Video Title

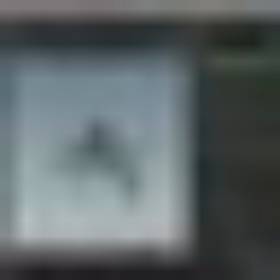And I'd also like it to emerge a little bit slower. And also make it have some problems when emerging.
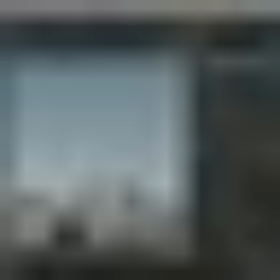So maybe wiggle it a bit.
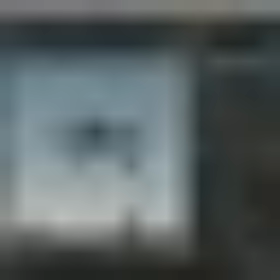You know, make it seem like it has to go through a lot of sand and debris to finally emerge from the ground.
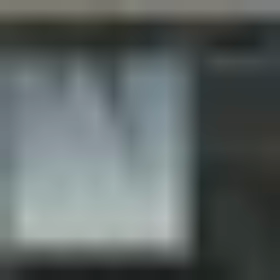So I'm gonna spend a little bit time adjusting those settings.
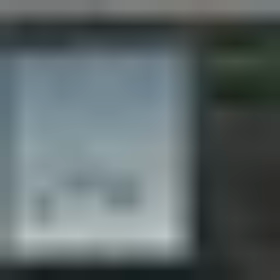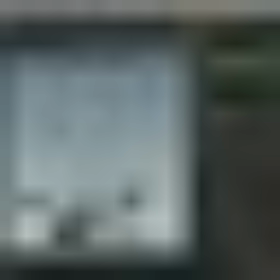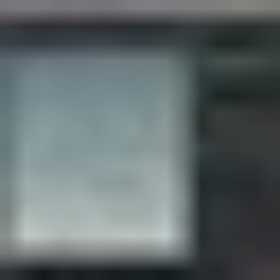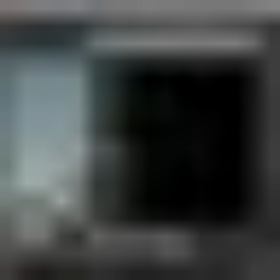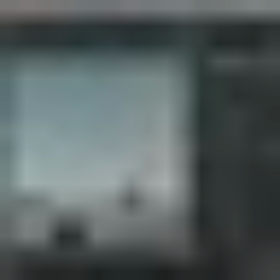Okay, so I spent some time fine-tuning the ship animation. It wiggles a little bit when it comes out, and then it flies.
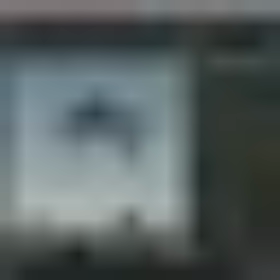It goes a little bit less high as well, and then it flies away faster.
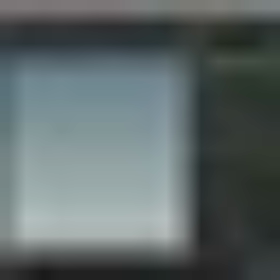So the flying away faster, I just changed the Z space to 125, which was 100.
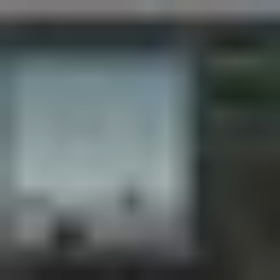Yeah, I added some more keyframes before frame 100, so I have 1, 2, 3, 4, 5 extra keyframes for the wiggle.
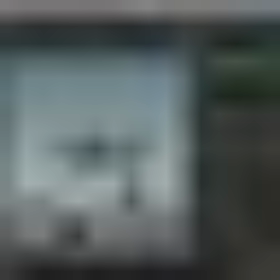I also fiddled around a little bit when shift clicking the keyframes here.
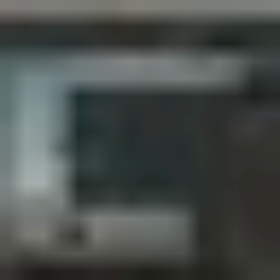You get this graph. Let's go to the graph.
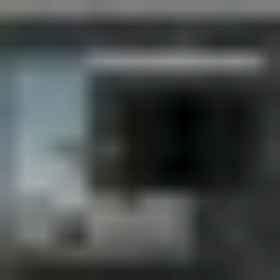So I fiddled a little bit around with these settings because the keyframes were a little bit too close together, so we would get some unnatural movements. So I spaced them out a bit and then flattened the curves a little bit.
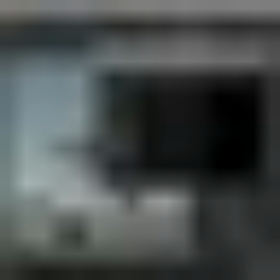And this is a little bit fiddly to work with, but it kind of works. And when you, for instance, want to edit the place where the keyframe is at, so for instance, the keyframe on 49, I want it at 53 or something.
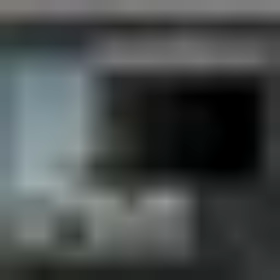You just select the keyframes here and you control click, and then you can move them in time. You can also see it down below in the timeline. You can see the green dot moving.
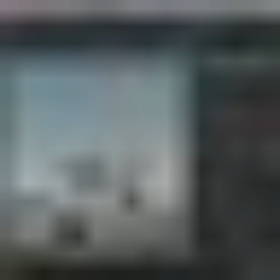Okay. What I also changed was some camera keyframes.
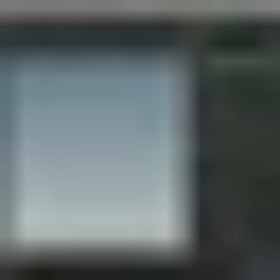So remember when I rotated the camera 90 degrees upwards, I also did it on frame 175. So we follow the ship a little bit faster, so we see more of it before it leaves.
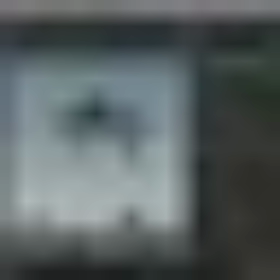And 95, I made sure we see some more ground because the grains are gonna fall off here and the rocks. So it's gonna be cool if we have some more room beneath the ship. Okay, so for our environment light, we just click environment light in lights and camera, control click,
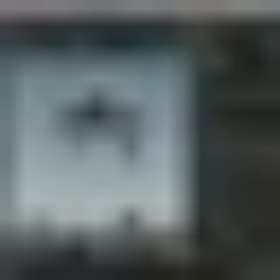and it will create this node for us. And inside here, we can choose our environment map. So you can pick whatever HDRI you want, but we're basically gonna create a moody Iceland scene. So it's gonna be a bit dark. There isn't gonna be much sunlight.
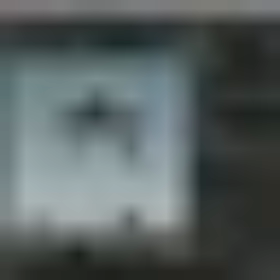And I've looked around the web for a free HDRI of Iceland, but I couldn't find one. There were only a couple ones and they were really expensive, like 60 euros a piece. So I just have to make sure to make one next time I'm in Iceland.
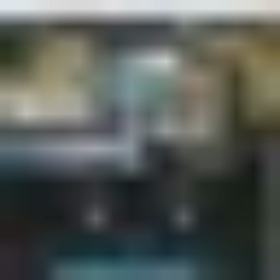There are a couple of sites where you can find free HDRIs, like HDRI Haven.
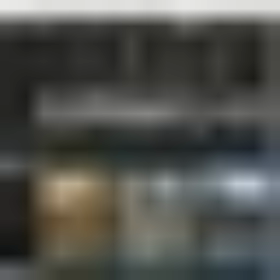You can browse through them here. And you can pick whatever you want. So we just want to find something close to what we're creating.
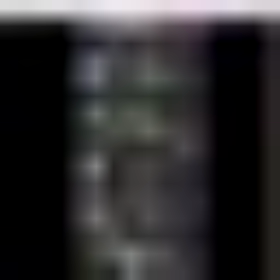There's also hdrlabs.com. And I thought the Ice Lake one was pretty cool.
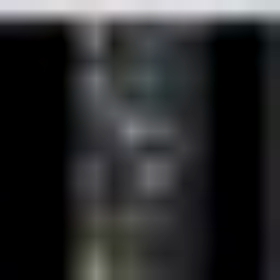So I'm just gonna go ahead and use the Ice Lake one.
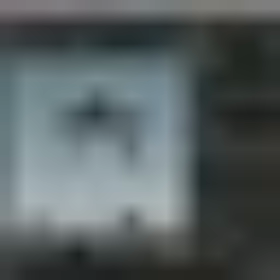So inside Houdini, in the environment map, we'll load that file.